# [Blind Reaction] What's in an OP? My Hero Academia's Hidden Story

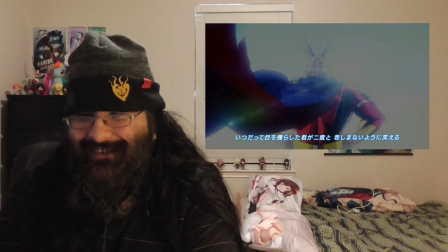When All Might lands, the camera spins around him, briefly showing us the same heroic pose from the start of the first OP,
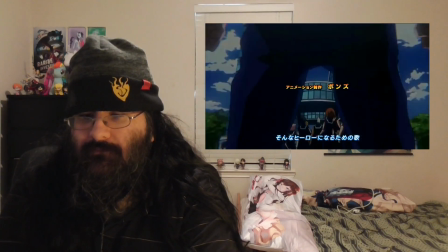but then he turns to face us, and with us, Deku, who we see when we zoom back through the crowd,
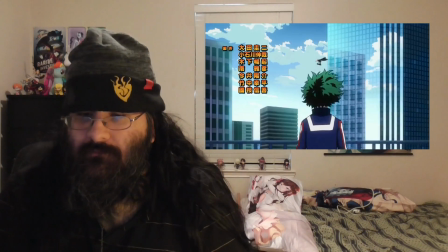standing and staring him down with the same pose he had on the roof.
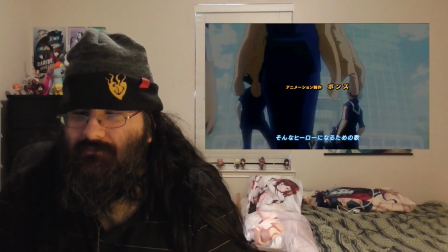This shows that the whole class is united by the same ambition to become heroes
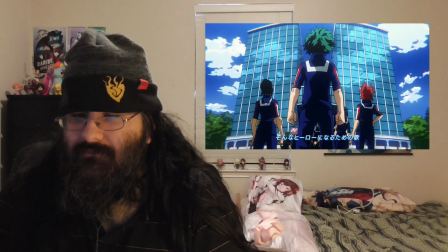even bakugo and that's going to become important yeah it also establishes
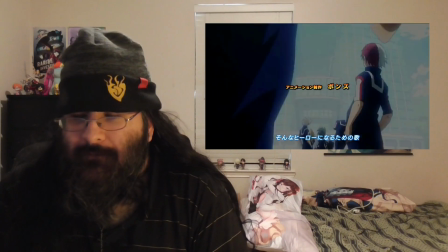very important reach all might deku will need to surpass all of his classmates
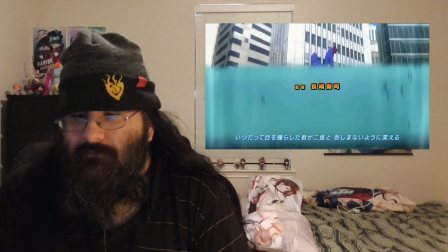and even his teachers the way that all might lands could also be a
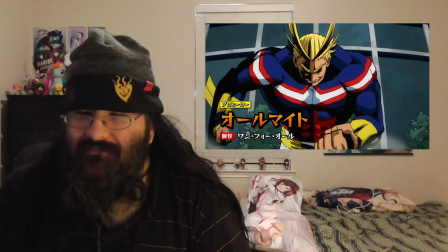reference to the start of the final exam arc but they reference that more directly in the next well yeah i mean it will
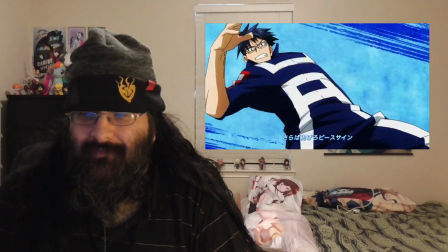get to in a week the last shots give our main characters So we're only going to be covering the first two of this time.
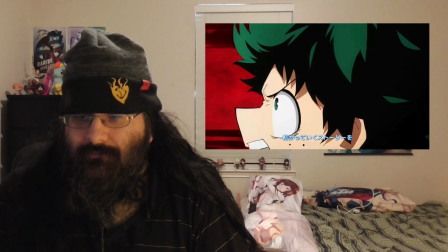And out of these, there's a notable contrast with how Deku throws his punch.
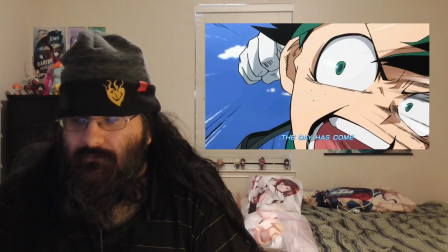In the first OP, he looked wild and desperate, and his fist was mixed up with All Might.
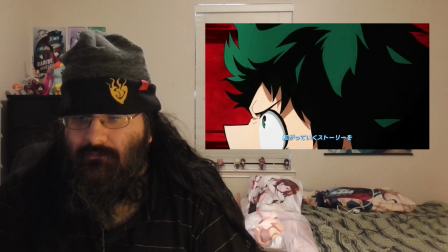Here, he looks a bit more focused and collected, and we see only his fist showing greater ownership of one for all.
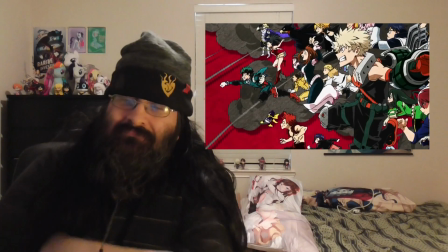The last shot that we see is another group action pose, with the whole class in costume leaping into action,
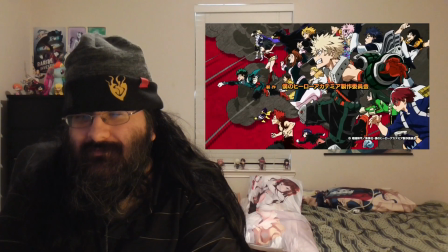all headed in the same direction, with looks of joy on their faces, except for the perpetually sour Iida and Todoroki. In other words, they are all happily heading toward the same heroic ideal. This is a great shot with lots of visual variety.
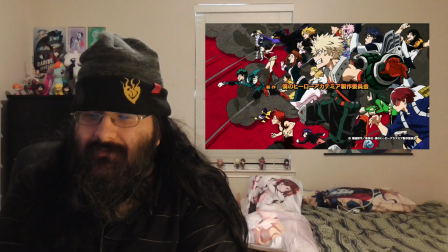Every character feels distinctive, and their poses are really fun, except for Yuga Aoyama, who is weirdly static and out of place.
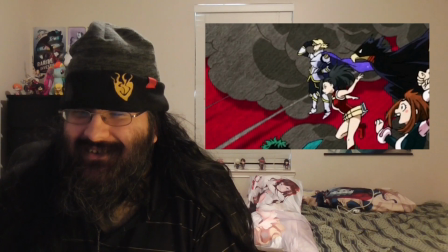Yeah? Just forgot to draw him, and then just took a stock-standing pose, and dragged it up to the top of the screen where everyone else is flying.
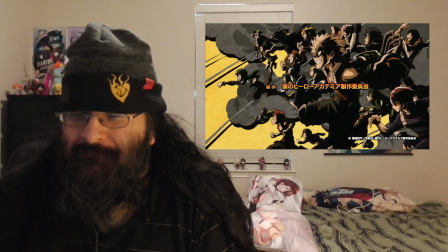In a final flash, we see the group shot shift colors to a yellow background,
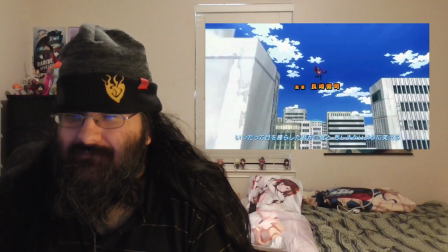with heavy shading reminiscent of the style of Western comics, and, more notably, the shading style used for All Might,
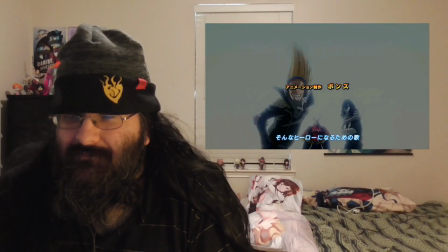hammering home that idea that they're all being inspired by him.
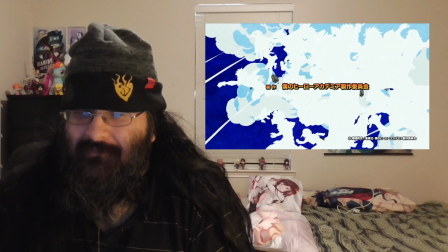The final frame of color is a little more overt about this, the whole group painted in UA white and blue, ready to get into the tournament arc.
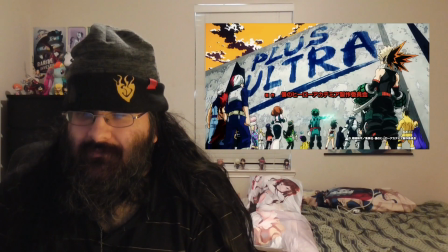The third opening, Sora ni Uteba, does some interesting things with its end card too,
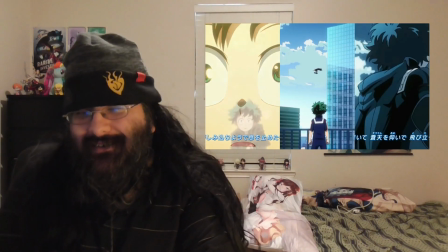but we'll have to get into that next week, when we'll also be comparing all three openings to figure out which is the best.
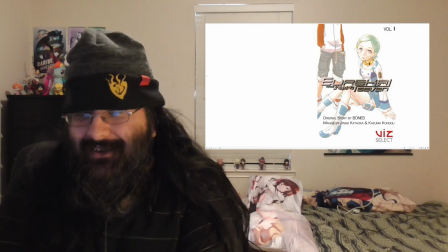And boy, it's been a while to be one of those, huh? If you're itching for something to do in the middle, Before Season 3, I guess.
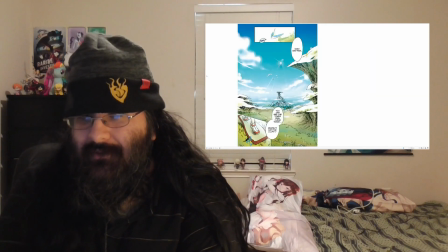I recommend giving the Ureka 7 manga a read if you haven't already. It's got a lot of interesting differences from the anime, so even if you've seen that several times over,
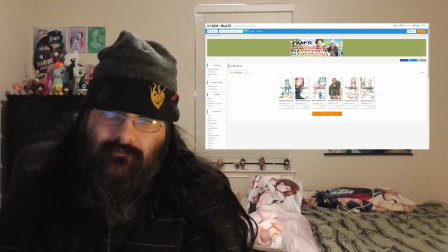and who can blame you if you have, it's great. it's still worth giving a read. And you can get a lot of reading in with the deal that Bookwalker has going.
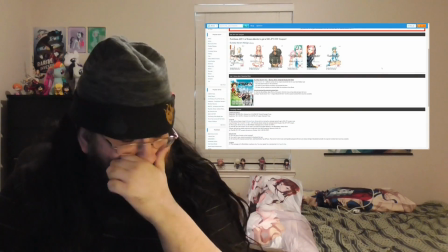Between now and October 2nd, a few days before part 2 of this video will go up, if you buy three volumes of Ureka 7,
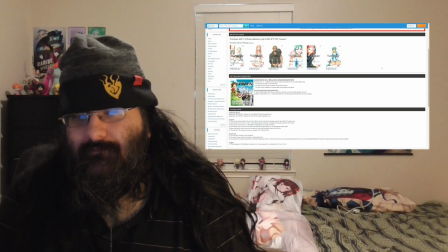you'll get a 500 yen discount coupon that you can spend on anything else on the store.
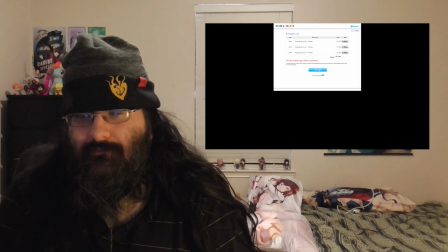The volumes are 600 yen each, so if you combine that with the promo code BASEMENT,
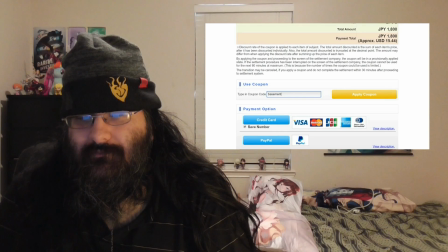which gives you a 600 yen discount on any purchase, you're essentially getting three volumes for the price of one.
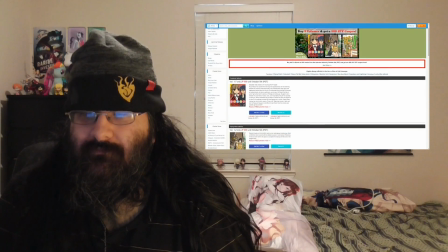And they have a similar sale going on for Slice of Life manga if you want to carry that first coupon over and get a second one.
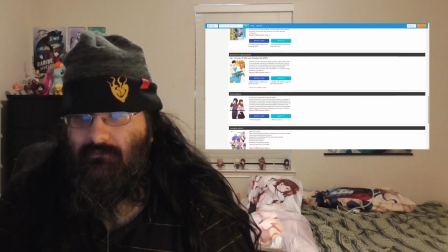The Bookwalker phone app makes it super easy and convenient to take these volumes with you,
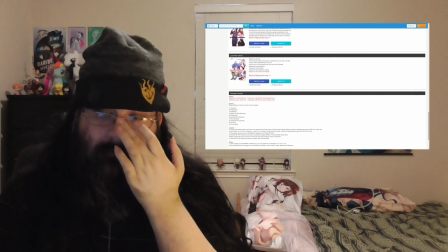so you can read on a commute or in bed or on the toilet, don't judge me.
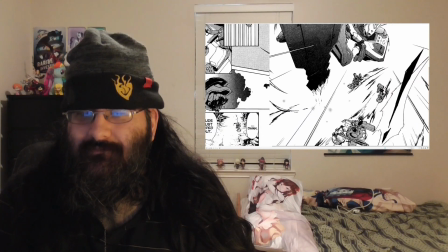And these are very high quality scans that let you zoom in super close, so you don't have to worry about missing any details in the artwork.
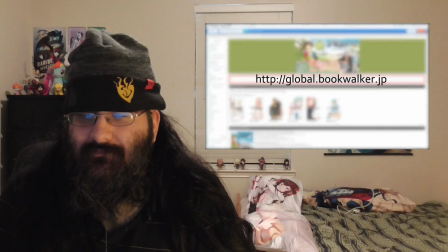You can pick Check these volumes up at global.bookwalker.jp, and of course you can use the discount code to buy anything else on the store that might catch your eye, including Volume 3 of Konosuba,
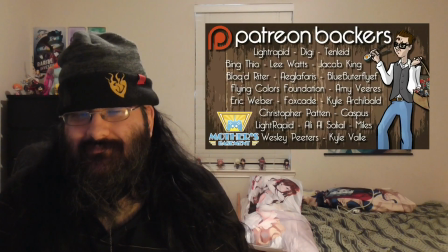which was just recently released. Let me know in the comments below who your favorite character from Hiroaka is, and while you're down there,
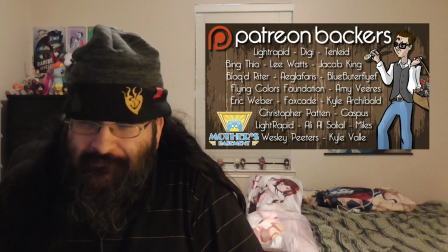don't forget to subscribe and join the notification squad, or join my Patreon like all these wonderful people if you want to support me more directly.
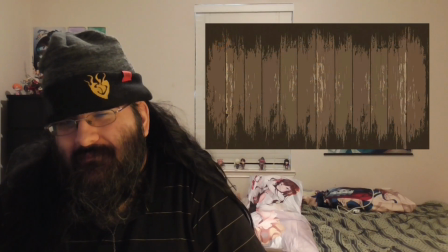If you're interested in seeing me talk more about Hiroaka, check out the next part of this video here, unless it's not out yet, in which case that'll link to a comparison between Hiroaka and Naruto.